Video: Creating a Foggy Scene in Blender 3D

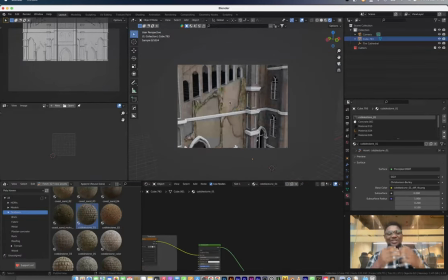0:00 hey guys welcome to another video my name is joe and in this video i'm just going to be walking guys through um the creation of this scene it's a really simple scene something
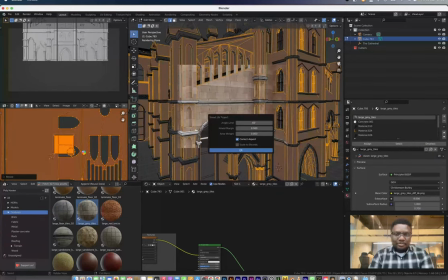0:10 stirring on water and um a little bit foggy also um
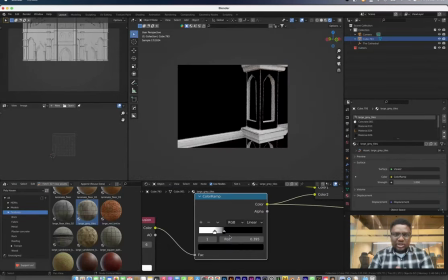0:15 so what i was actually doing right now in this
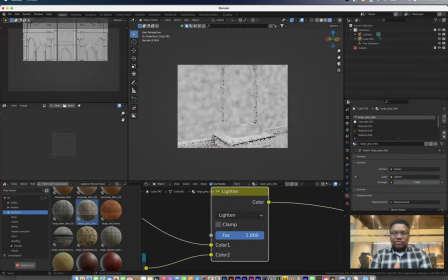0:20 shot or what i'm actually doing right now in this shirt is kind of retexturing it to get it good enough to work for the scene.
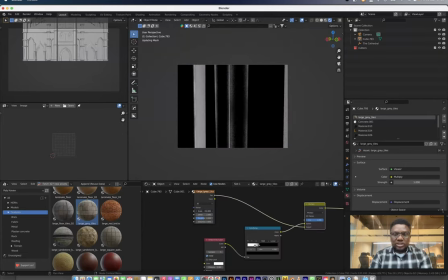0:29 The texture I had before is kind of plain and basic so I'll get to mix in some textures and just try to see if I could get it better.
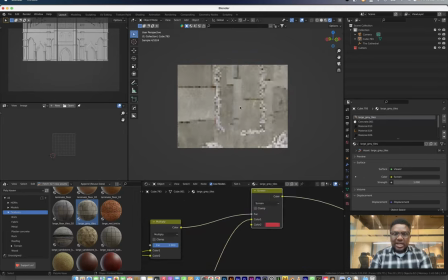0:37 What I was doing right here is I was kind of isolating the edges.
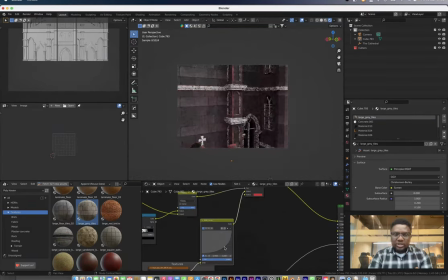0:41 What I used for that was an ambient occlusion node just to isolate the edges and mixing some noise into the ambient occlusion so I
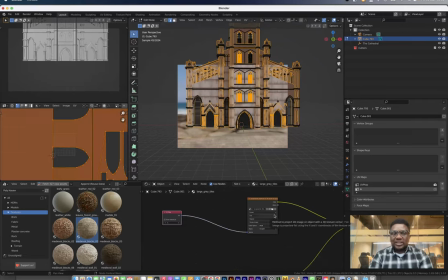0:50 could have a little bit of variation in those edgewares so once i was able to isolate that and make that as a mask i just um use that as
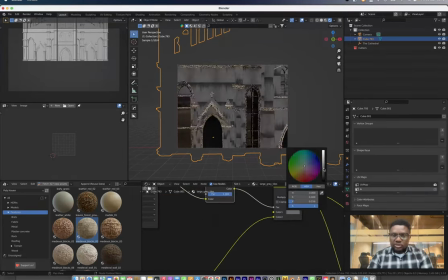0:59 um run that into the factor and apply the other color to the edgeware something light nothing serious so
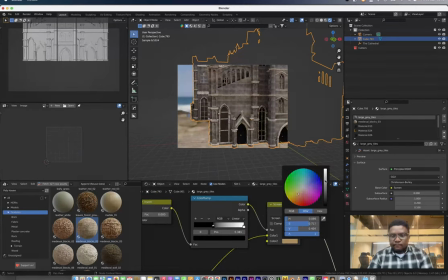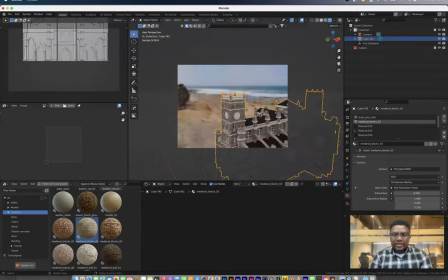1:16 right here i'm still texturing and trying to dirty and
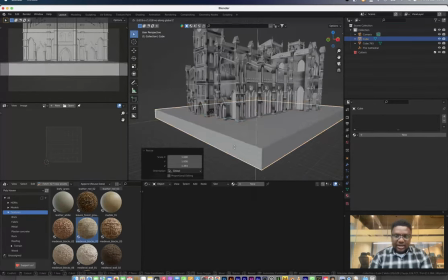1:21 muddy up the building as much as i can and when i was done with that to
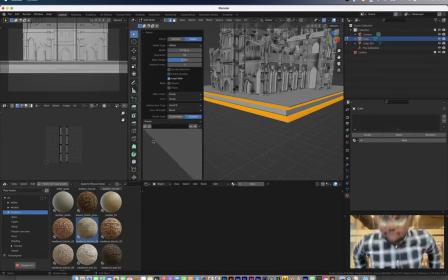1:26 where i was comfortable i kind of went on to creating a
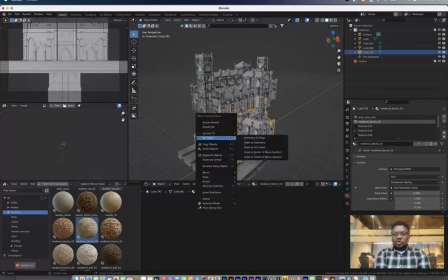1:31 place for it because i wanted this to be on a platform even though it's unrealistic
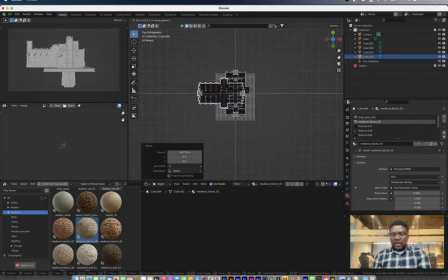1:36 for a platform like this to be on on water i i just still created it though because i felt like it looked cool so what i
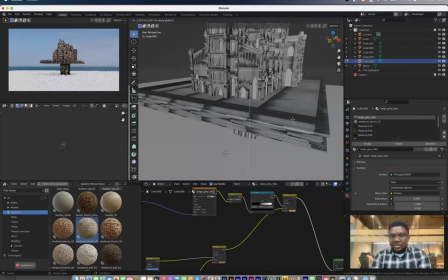1:45 started doing to fill out the entire building and give it a bit more mass was to start duplicating the building around and stretching,
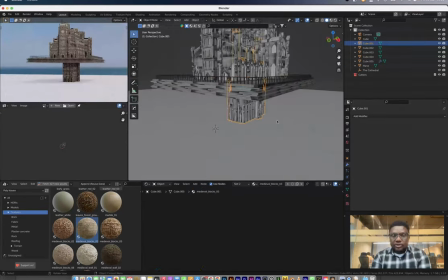1:54 pulling, trying to create different variation of that same building. As you can see down there,
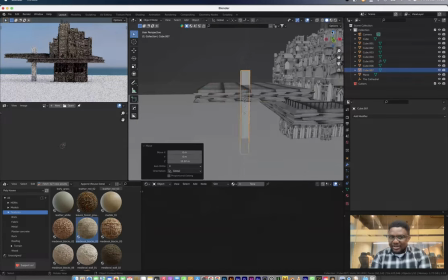2:00 I was kind of using the building for the base of the platform that's supposed to be building.
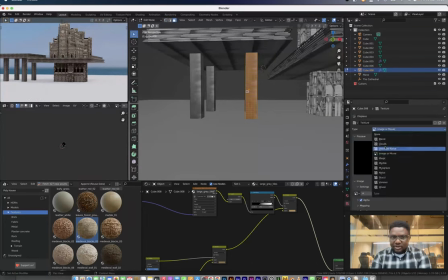2:08 I think I removed that at a later time, but for now, I was just trying to get to something that looks good.
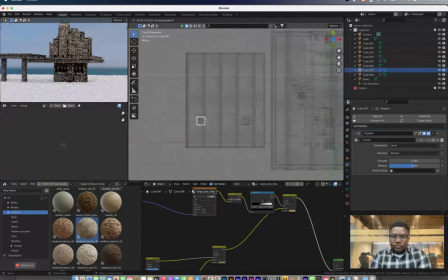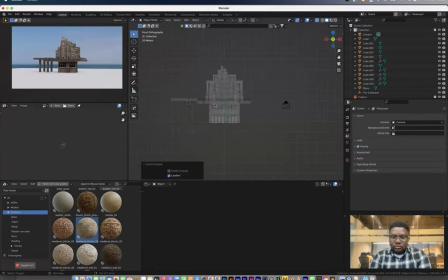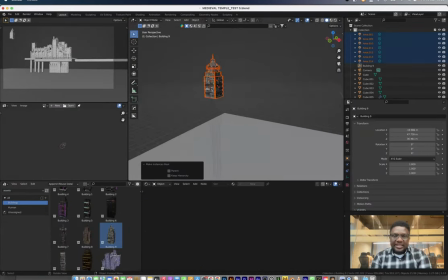2:26 so what i was doing with this second platform that extended out of the screen i just create an impression that
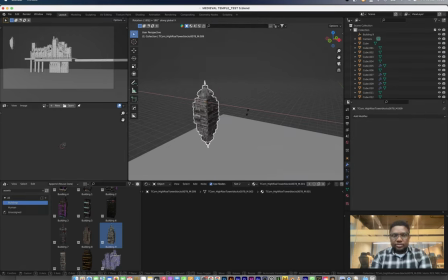2:30 that is an entrance to the building like it is
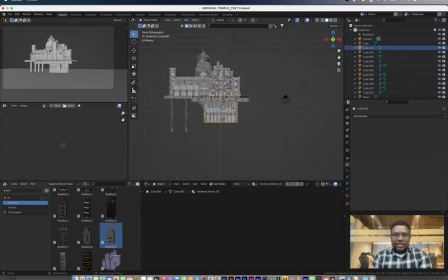2:35 somewhat of a platform that extends to shore so
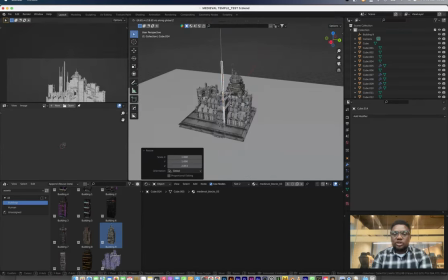2:40 it's um something that will create an illusion that oh okay this is a plausible
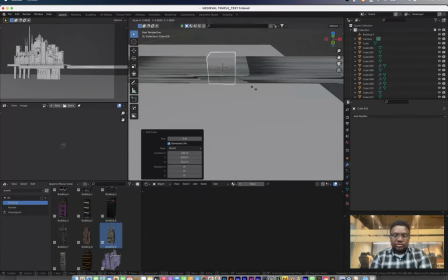2:44 entrance into the building rather than maybe a boat or some other means of transport so that's created this when I was done creating a platform I started creating
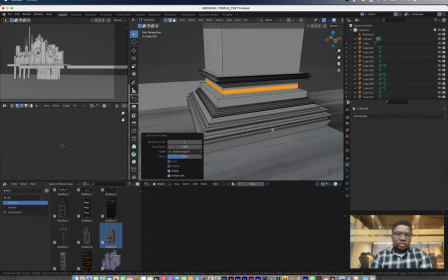2:53 like a pillar with some basic profiles on it and duplicated that across so
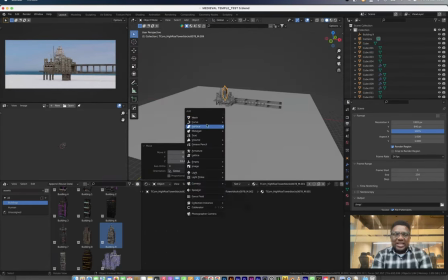3:20 right there I'm introducing a little bit more buildings
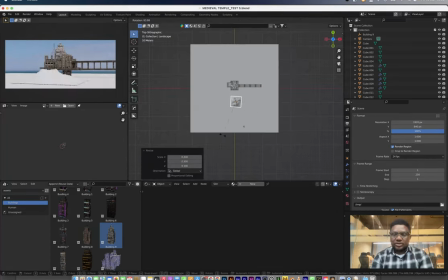3:23 that's for my free building assets you can check that in previous videos completely free of charge you can get that and use that for yourself
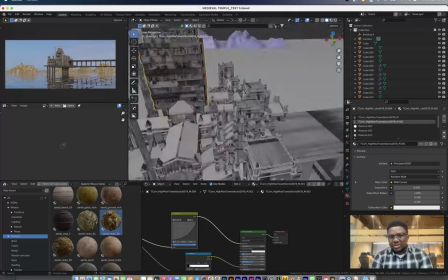3:30 and when I was done adding that building just to actually still give it a little bit better profile i
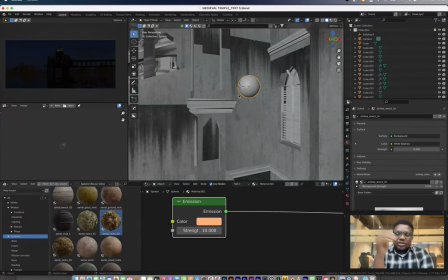3:37 started adding some mountains and
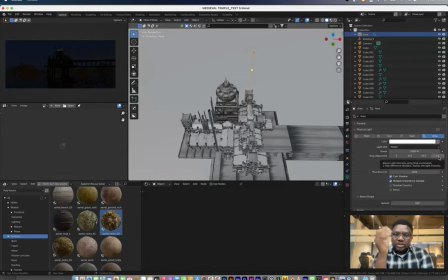3:40 i started adding some practical lights to the scene so that it's not just um
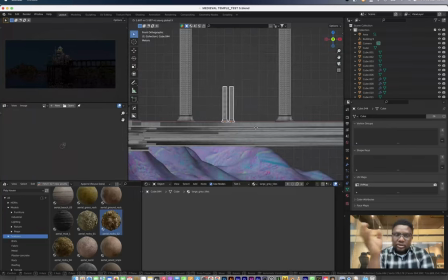3:47 an ambient light on the entire scene i wanted to add some interesting lights so you'd see me
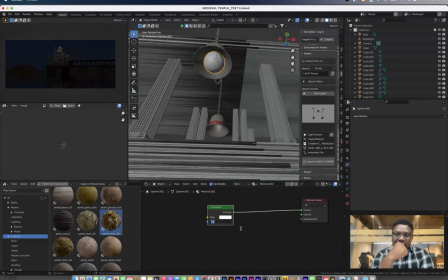3:53 duplicating um some light fixtures like this and just duplicating it around the building to good make
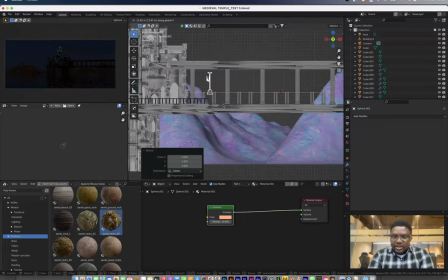3:59 sense okay something i'm still trying to get a
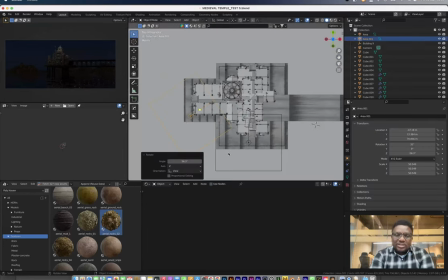4:04 grasp of is i notice these days i i tend to make um
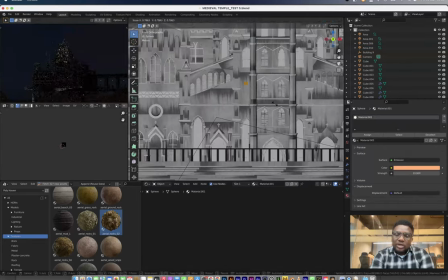4:09 renders that look like a miniature it's really really hard for me to
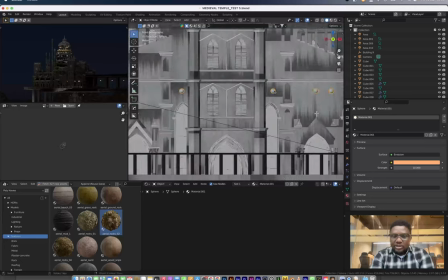4:13 get my renders not to look like a miniature it's something i'm still trying to battle with and figure out
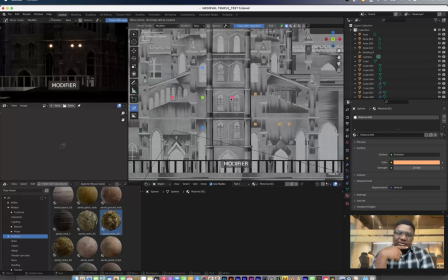4:18 a way to break away from that but something i've read online is if
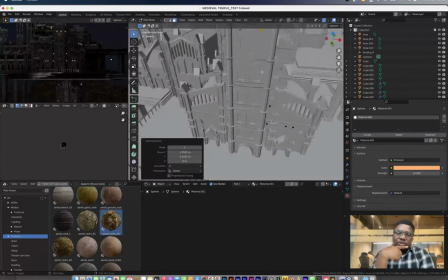4:24 your scene begin to look like miniature it has something to do with most of
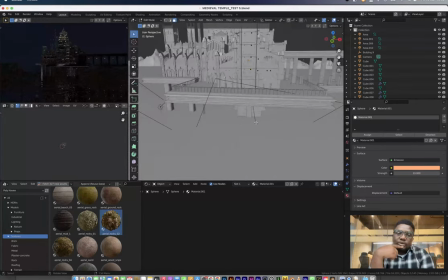4:28 the time the scaling of your building relating relative to real life
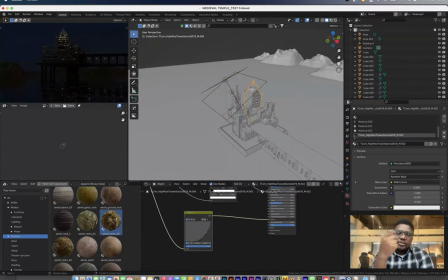4:33 elements like a chair or a human things like that that's one i think
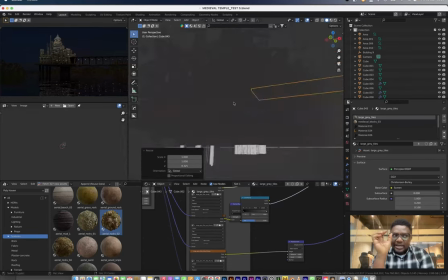4:39 i get that scaling on point i think i'm okay with that but the part that i think i'm gonna be lacking is the texturing parts there's a certain skill
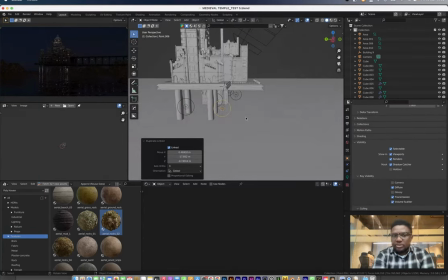4:47 that building textures might have that might begin to look like a miniature or maybe it's not detailed enough sometimes it begins to look like
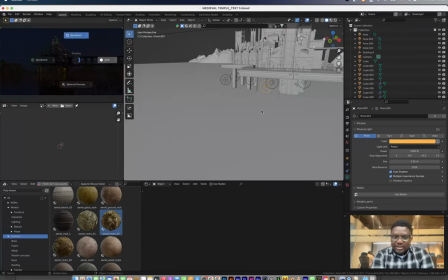4:56 a miniature but for for this um I'm not really sure it looks
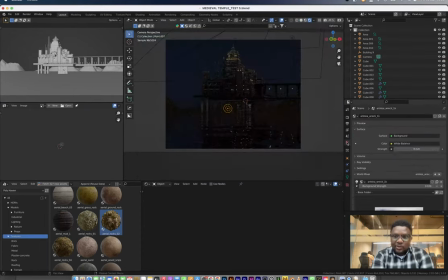5:00 I just knew that I had a final image that that works for me and I just get on with it
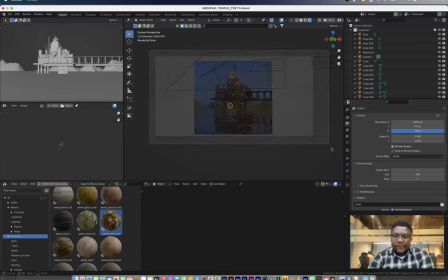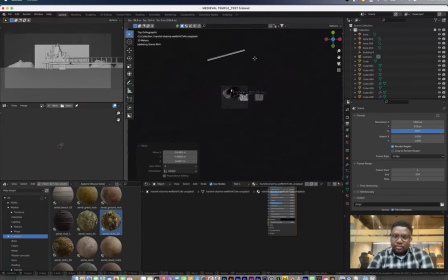5:13 so right here I was thinking of adding some cloud planes just
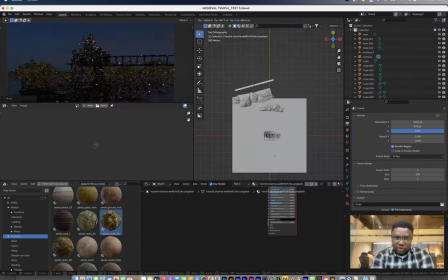5:19 to play with the depth a bit more I know I'm still going to add in a fog,
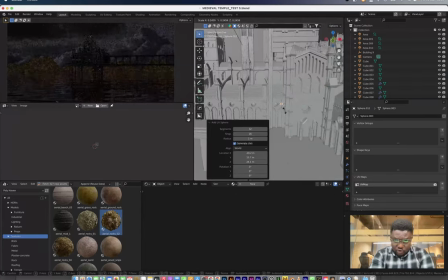5:24 a volumetric fog but just to have a bit more control over it and add some more clouds,
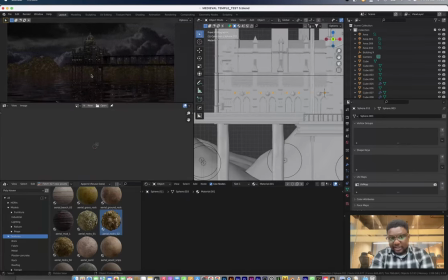5:31 I tried to see if I could you know bring in some planes.
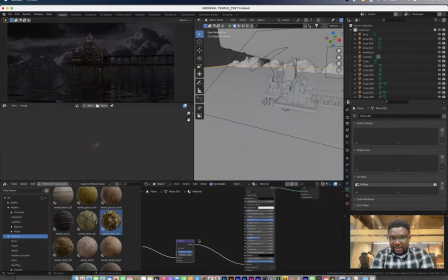5:35 I don't think that's something I used in the final render but right here I'd already tacked up the scene and I wanted to start lighting it in a way
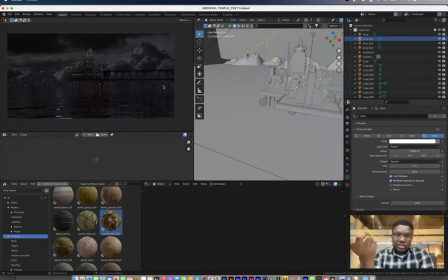5:42 that it worked for me. I kind of started directing those lights to actually play by Toros in the entire shot.
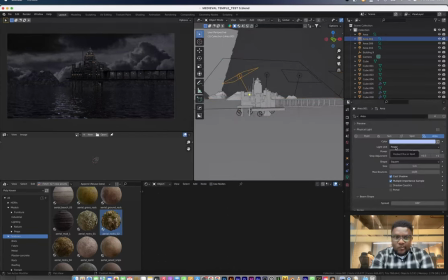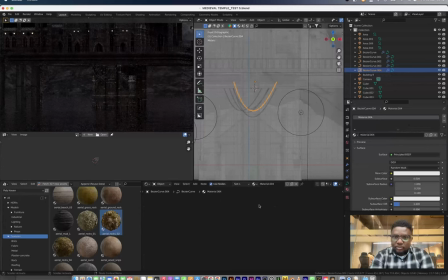5:59 so right here I'm kind of just adding some more props around like a wire under which
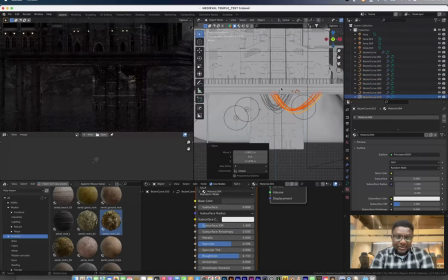6:06 doesn't make sense it doesn't make sense but it works for me so okay uh I'm supposed to see that
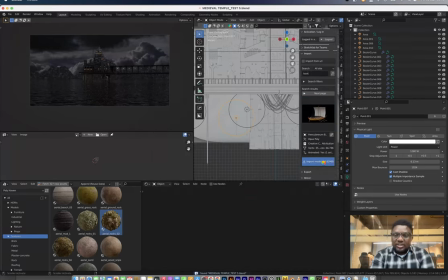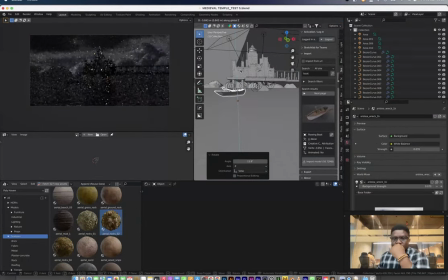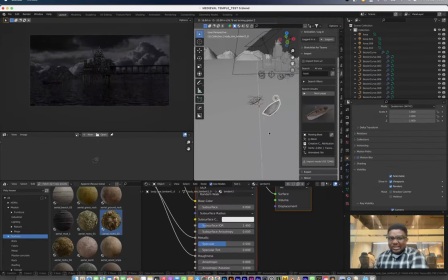6:35 so right here was something I brought in to kind of give a little bit
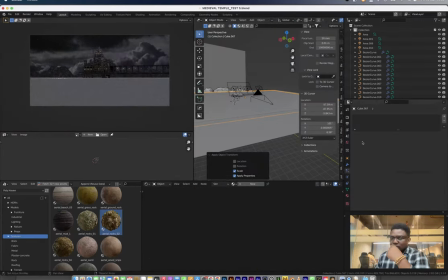6:42 more definition to the scene just scared of the scene and that was the boat something I would have done in hindsight was to
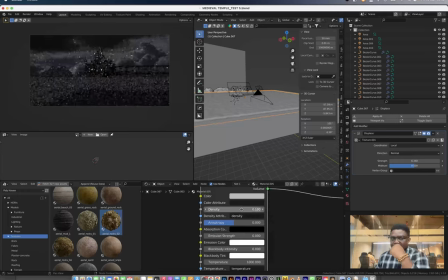6:48 you know add a human to that boat but man I don't know
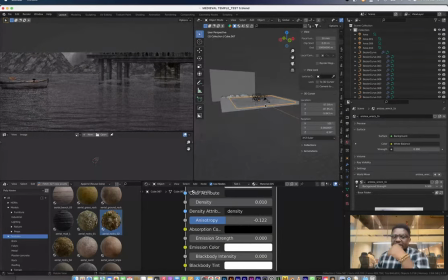6:53 it didn't just work so I started adding some more volumetric that's um playing
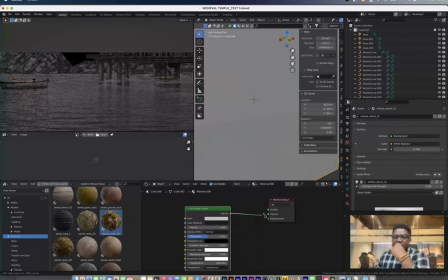6:58 under is a volumetric fog so I added the clouds close to the water to
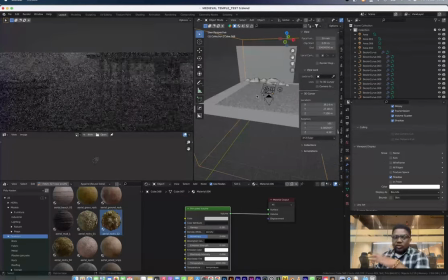7:02 be so much more foggy than the one that is um affecting the
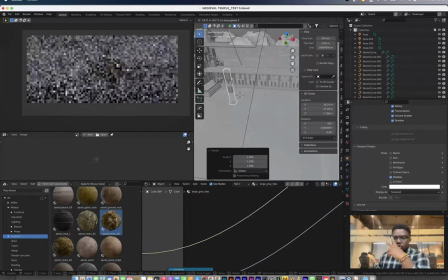7:07 entire scene so that's i'm being here you would notice that i use two or three different volumetric box for this